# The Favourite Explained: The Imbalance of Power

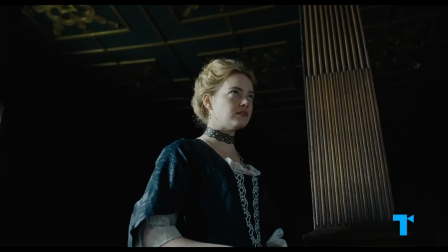But in fact, Abigail is worse than her predecessor in a significant way, as she tells us she is only for herself.
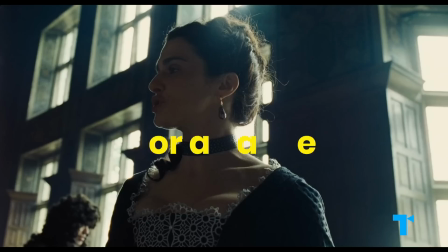I'm on my side, always.
But Sarah is for a cause.
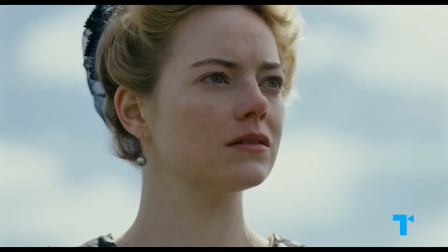The French are chastened, but not defeated, Harley. We must destroy them.
And she serves that cause even when it costs her.
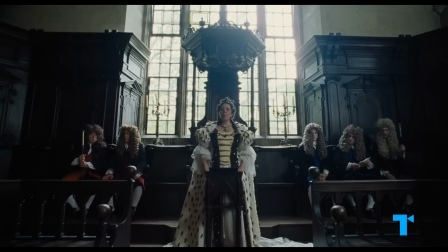There's always a price to pay. I am prepared to pay it.
Historically, Sarah's Whig party were against absolute monarchy.
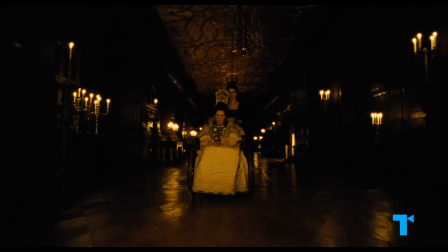They were crucial in establishing constitutional monarchy and expanding the power of the parliament.
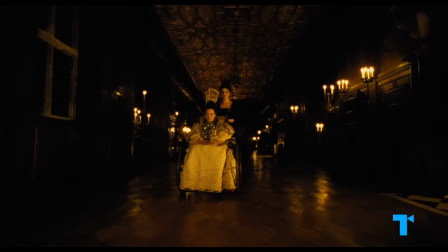And likewise, Sarah loves her queen, but she loves her country more. Early on, she tells the Queen, If you love me, love has limits.
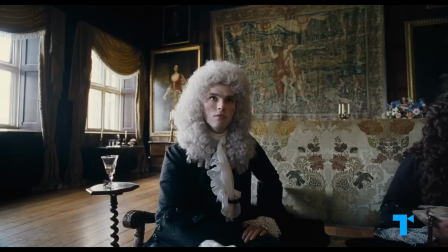It should not.
Then she tells Harley, leader of the Tories, There are limits.
The love of your country.
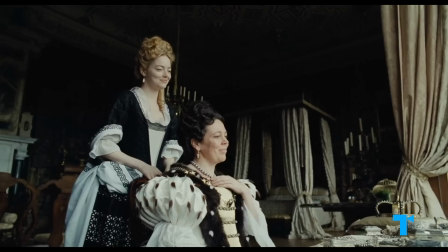To me, there is no limit on that.
The Queen sees this as disloyalty, as she feels she is the country.
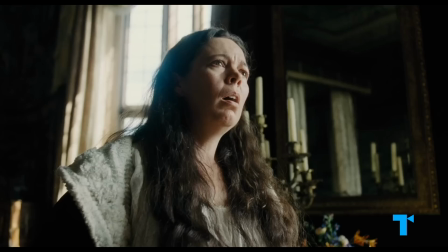She has been unavoidably detained with business of state, but will be here post haste. It's my state.
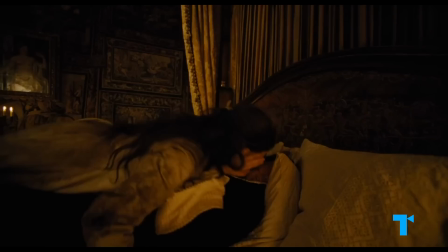I'm the business of state."
And Sarah's downfall is that, in single-mindedly pursuing her strategic vision for the country,
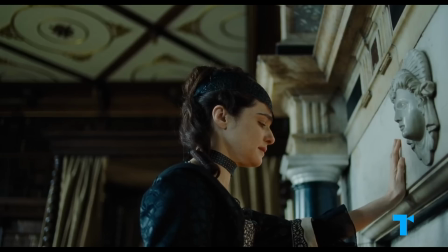she overplays her hand, overestimating her control over the Queen.
Do not shout at me, I am the Queen, and for once act like one.
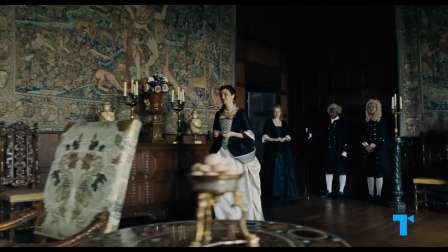And forgetting that, at the end of the day, she's still only the favorite, dependent on the Queen's favor to retain her power.
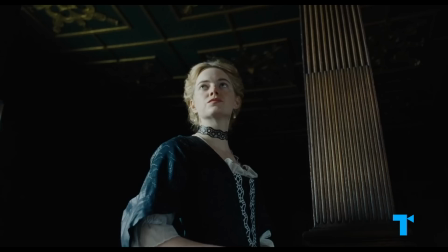Might I remind you, you're not the Queen.
Abigail doesn't care how her country is indirectly affected by her machinations.
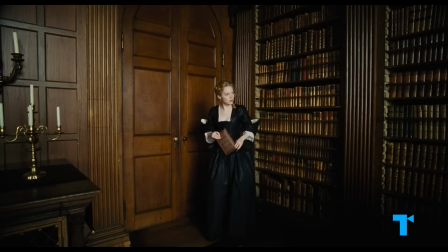The country's future hangs in the balance. My thing is what I wish to talk about.
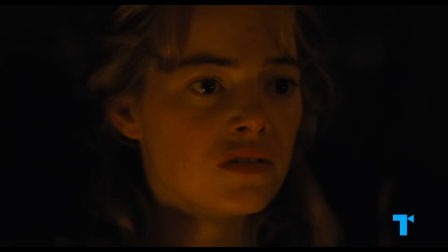She frequently tells us she's a good person, Even if I were the last one left in this wretched place, I would remain a lady, and delivers delirious monologues about how she doesn't want to sacrifice her morals.
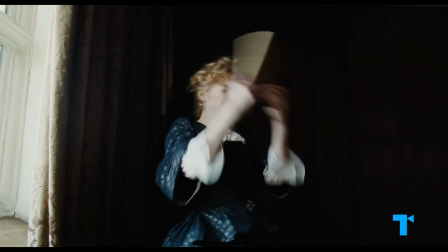I will need to act in a way that meets with the edges of my morality.
Yet she decides she can only win this game by playing dirty.
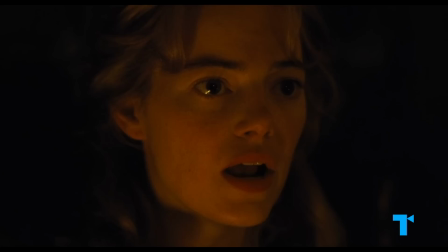When I end up on the street selling my asshole to syphilitic soldiers, steadfast morality will be a f***ing nonsense that will mock me daily.
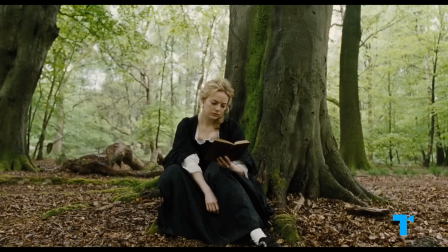Throughout the film, we get deceptively pretty visuals of Abigail like this.
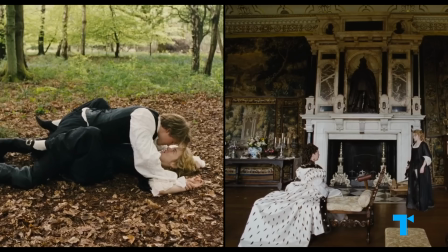At first, they look like a classically beautiful frame, only to play on and reveal an underlying perversity or manipulation to the situation.
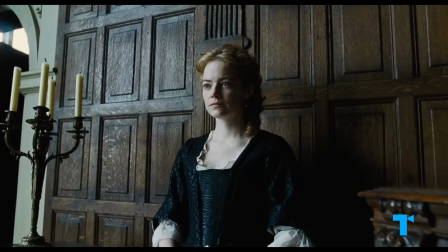And this reflects Abigail herself.
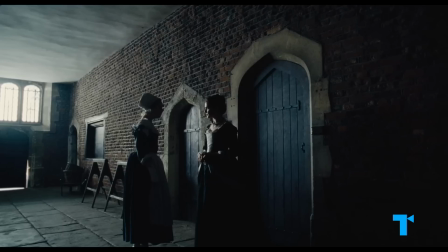I'm sorry, Your Majesty. I think I caught a chill picking the herbs for your leg.
The way she appears as the innocent flower.
So you are perhaps too kind for your own good?
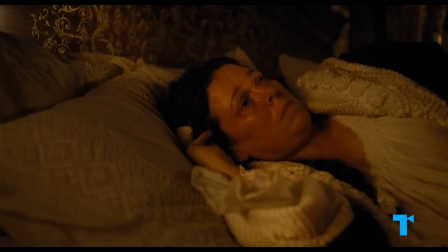It has been said. but is truly the Viper.
She is a Viper.
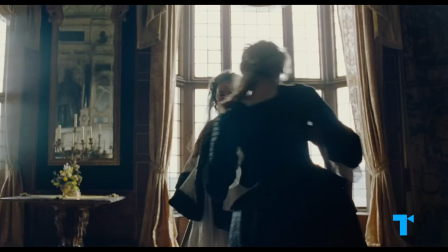I think you are a pretty little liar that I have misjudged.
In this scene, when Abigail dances with the Queen, we hear the sounds of the shooting,
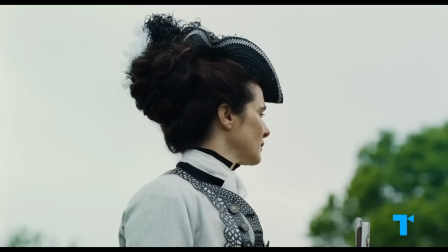signaling to us, while the visuals show sweet fun, Abigail's showing her killer's instinct, making a violent play for Sarah's position.
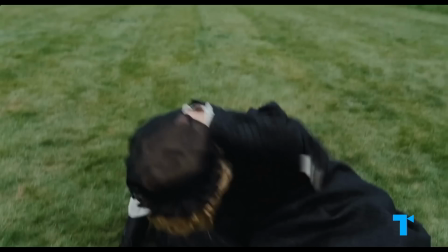I won't make a killer of you yet."
Meanwhile, Sarah is happy to present herself as cruel and hard.
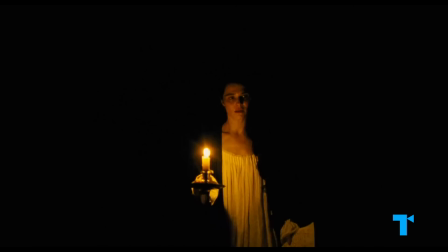Sometimes a lady likes to have some fun.
But in the end, she won't stoop to Abigail's level to win this game.
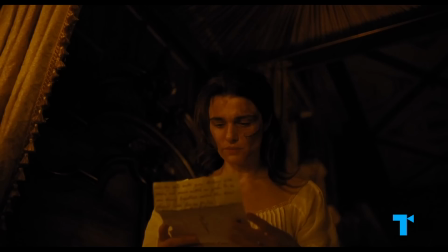She does almost sacrifice her integrity when she threatens to blackmail the Queen with her letters.
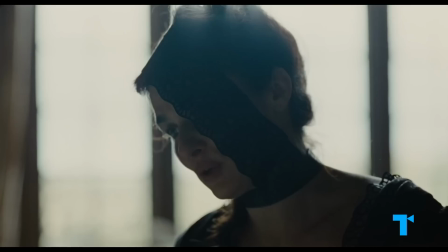You have no idea what I would do for my country. And for you.
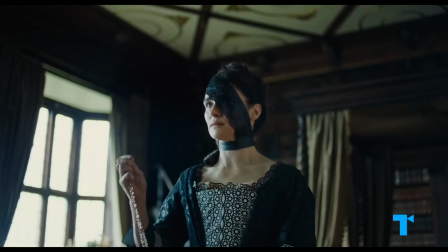But then she immediately burns them, unable to betray her friend and Sovereign.
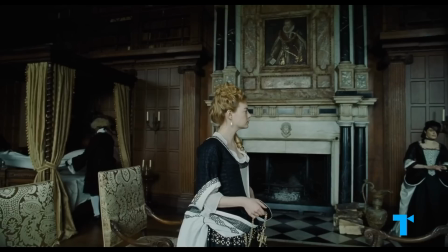Though Sarah apparently loses this battle, we get this enigmatic exchange as she's about to leave the palace.
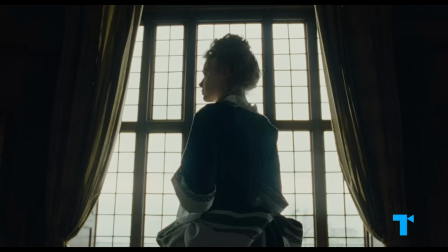Oh my god, you actually think you have won?
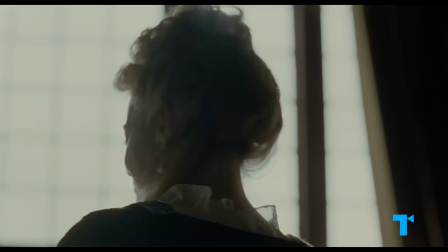We were playing very different games.
Abigail may have dominated, but for what?
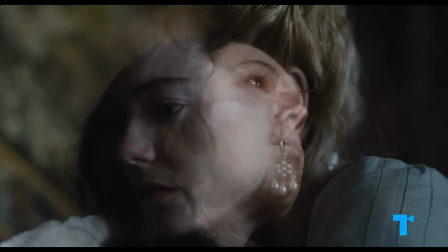She has no vision, no greater purpose than her own comfort or pleasure.
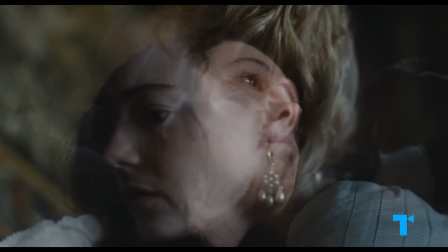The final imagery, as Abigail kneels, visually equates Abigail with the bunnies.
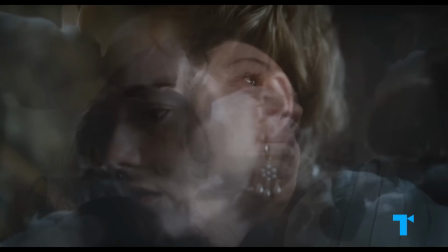So this image leaves us with a question. What has she really won? What is it worth to be the Queen's favorite?
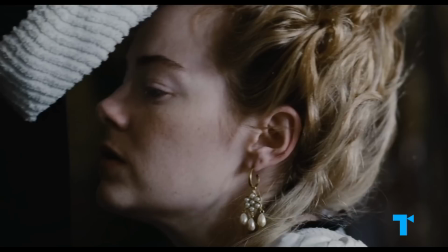When at the end of the day, you're still just another ridiculous royal pet, vulnerable to the Queen's tiniest whim, easily replaced by the next bunny.
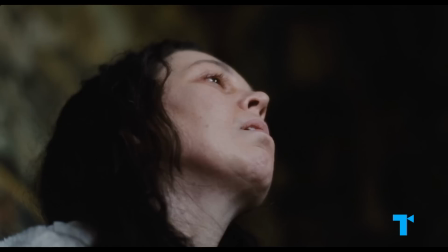And in the meantime, you spend your days looking up at this view of a gout-ridden, emotionally disturbed, aging monarch.
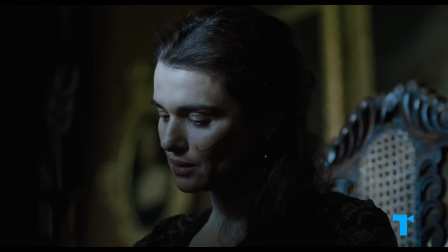In history's eyes, if she lost this series of battles,
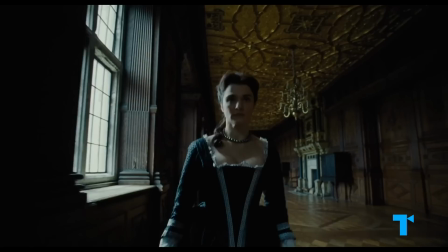Sarah still won the war, as she came to dominate the narrative of Queen Anne through her harsh writings.
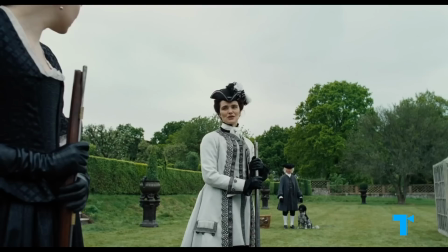And her legacy was carried on through some pretty influential descendants, Winston Churchill and Princess Diana.
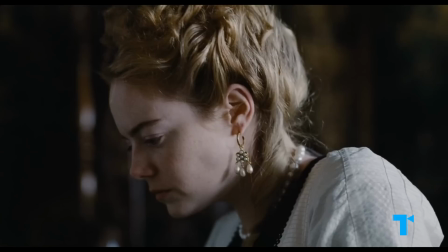So embedded in this contest for power,
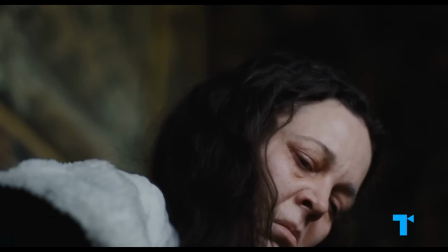we find a subtle moral that without a larger vision to use our power toward, The victory is empty.
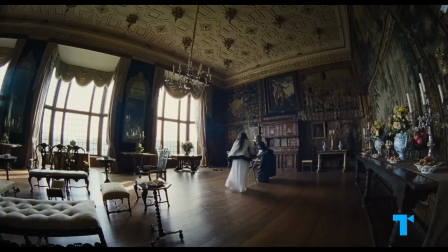In this dancing scene, the way the sound is timed to match the Queen's fall tells us something else, too.
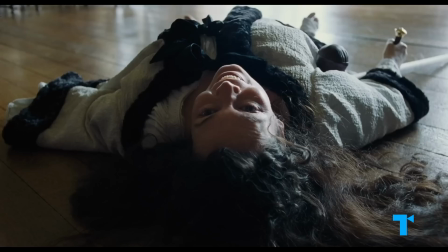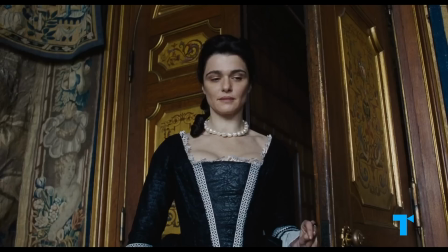That in this shooting competition, the Queen is the game. So it foreshadows that Abigail is happy to destroy the Queen in order to win.
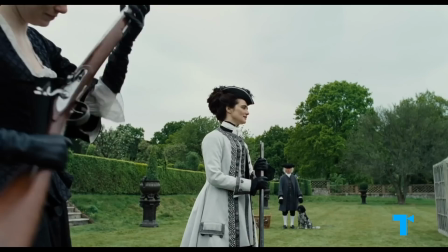Sarah makes a point of reminding Abigail that the Queen isn't just a prize, she's a person.
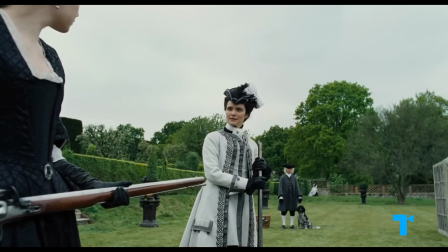The Queen is an extraordinary person, even if it's not readily apparent.
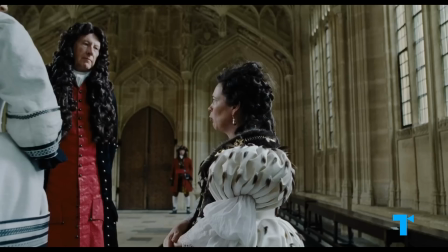Anne may appear ridiculous as a monarch, I looked like a fool.
They were all staring, weren't they?
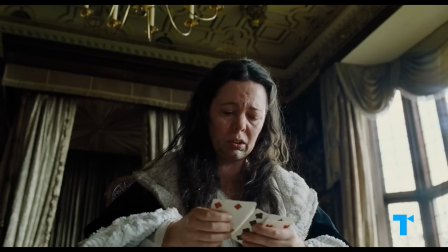I can tell even if I can't see, and I heard the word fat.
But as a person, she's incredibly human.
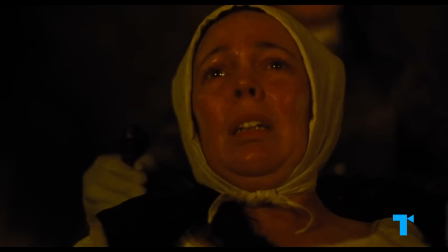As Coleman put it, quote, she sort of feels everything, and her life has been an experience of bottomless grief.
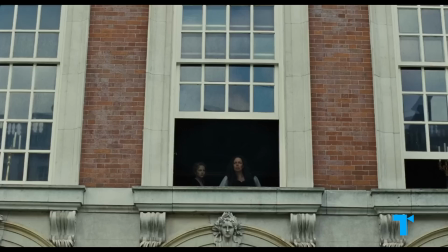I lost some seventeen children.
This grief is illustrated in Coleman's performance whenever the Queen hears music.
Stop it! Enough!
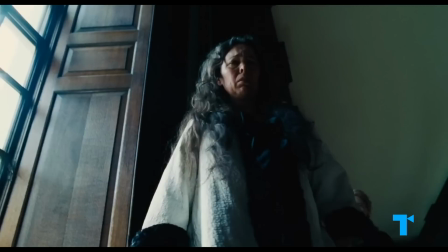She can't stand it because the beauty opens up her feeling, and there is just too much hurt and loss there.
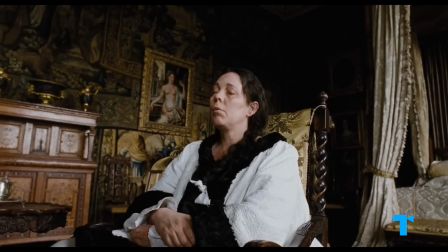Some wounds do not close. I have many such. One just walks around with them, and sometimes one can feel them filling with blood.
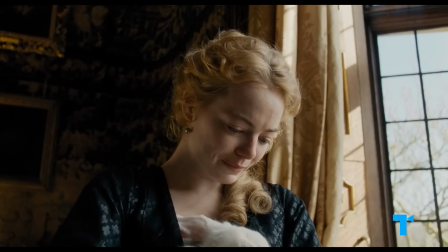The Queen's rabbits represent all the children she's lost.
The day's Hildebrand's day.
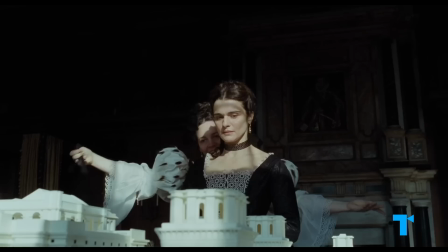The day you lost him. Yes. Each one that dies, a little bit of you goes with them."
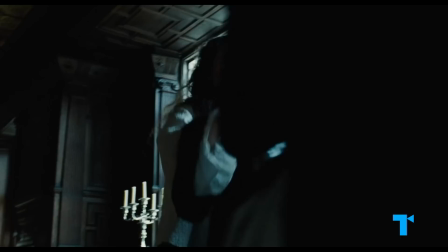But they also embody her need to substitute relationships for those children she so badly wanted and couldn't have.
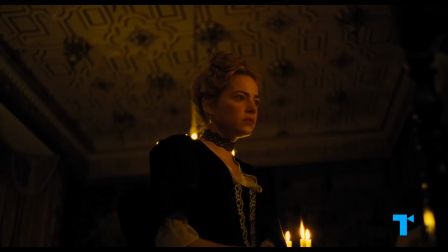She passionately needs to feel loved, to mitigate in some small way her unbearable, incurable pain.
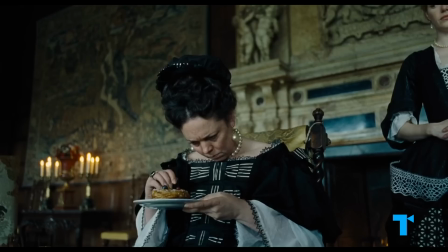It hurts. Everything hurts. Everyone leaves me.
The worst thing about being the head honcho is that you can't know if anyone is telling you the truth.
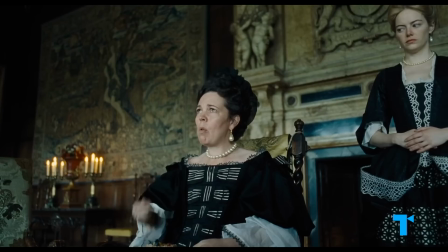The Queen is tortured by not knowing if anyone loves her, or they all just want something from her.
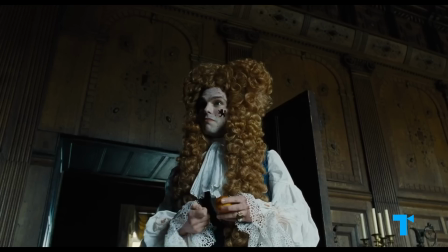Abigail understands this, so her strategy is based on making sure the Queen never feels she wants anything.
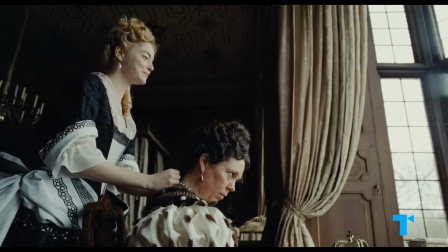I do not want her to ever think I want anything from her. Do you not wish to know what I've decided?
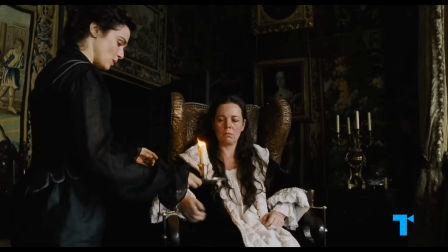I wish to know that you are happy, and that your spirit will light in once this is done.
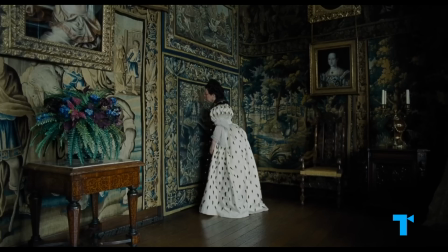Meanwhile, Sarah bosses the Queen around, You'll pronounce the tax in Parliament. I will set the date. making open demands for her cause.
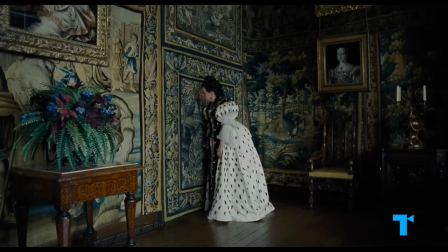She wants nothing from me, unlike you. She wants nothing from you, and yet somehow she is a lady, with 2,000 a year.
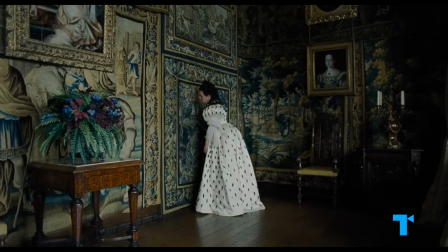In this pivotal scene where Sarah makes her final plea, we are placed in the Queen's perspective, feeling the tension of not knowing if Sarah is genuine.
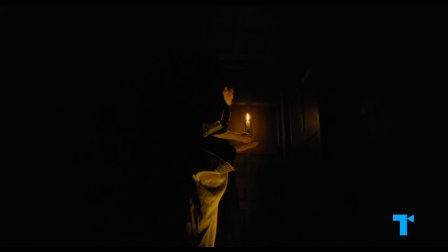She does not love you. Because how could anyone?"
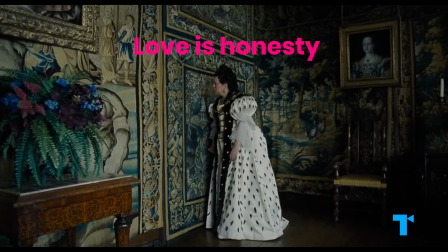But here, Sarah voices the deepest point of the film, that love is honesty.
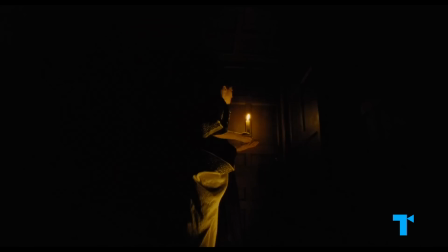No, sometimes you look like a badger, and you can rely on me to tell you.
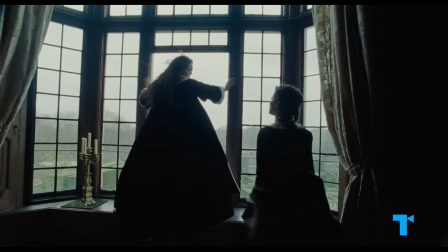Why? Because I will not lie. That is love.
Sarah may not always be nice, Aim for the flagstones.
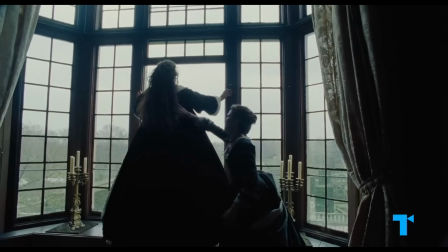The lawn might break your fall.
But we see her display loving tenderness for Anne,
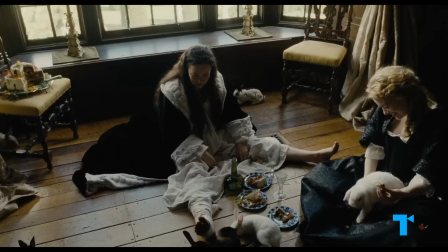push her out of her funks to make her go-do-things, and curb her self-destructive habits with tough love.
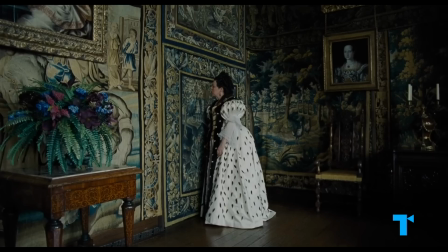I am not food. You cannot just eat and eat.
It is far easier to lie and please than it is to love and be honest.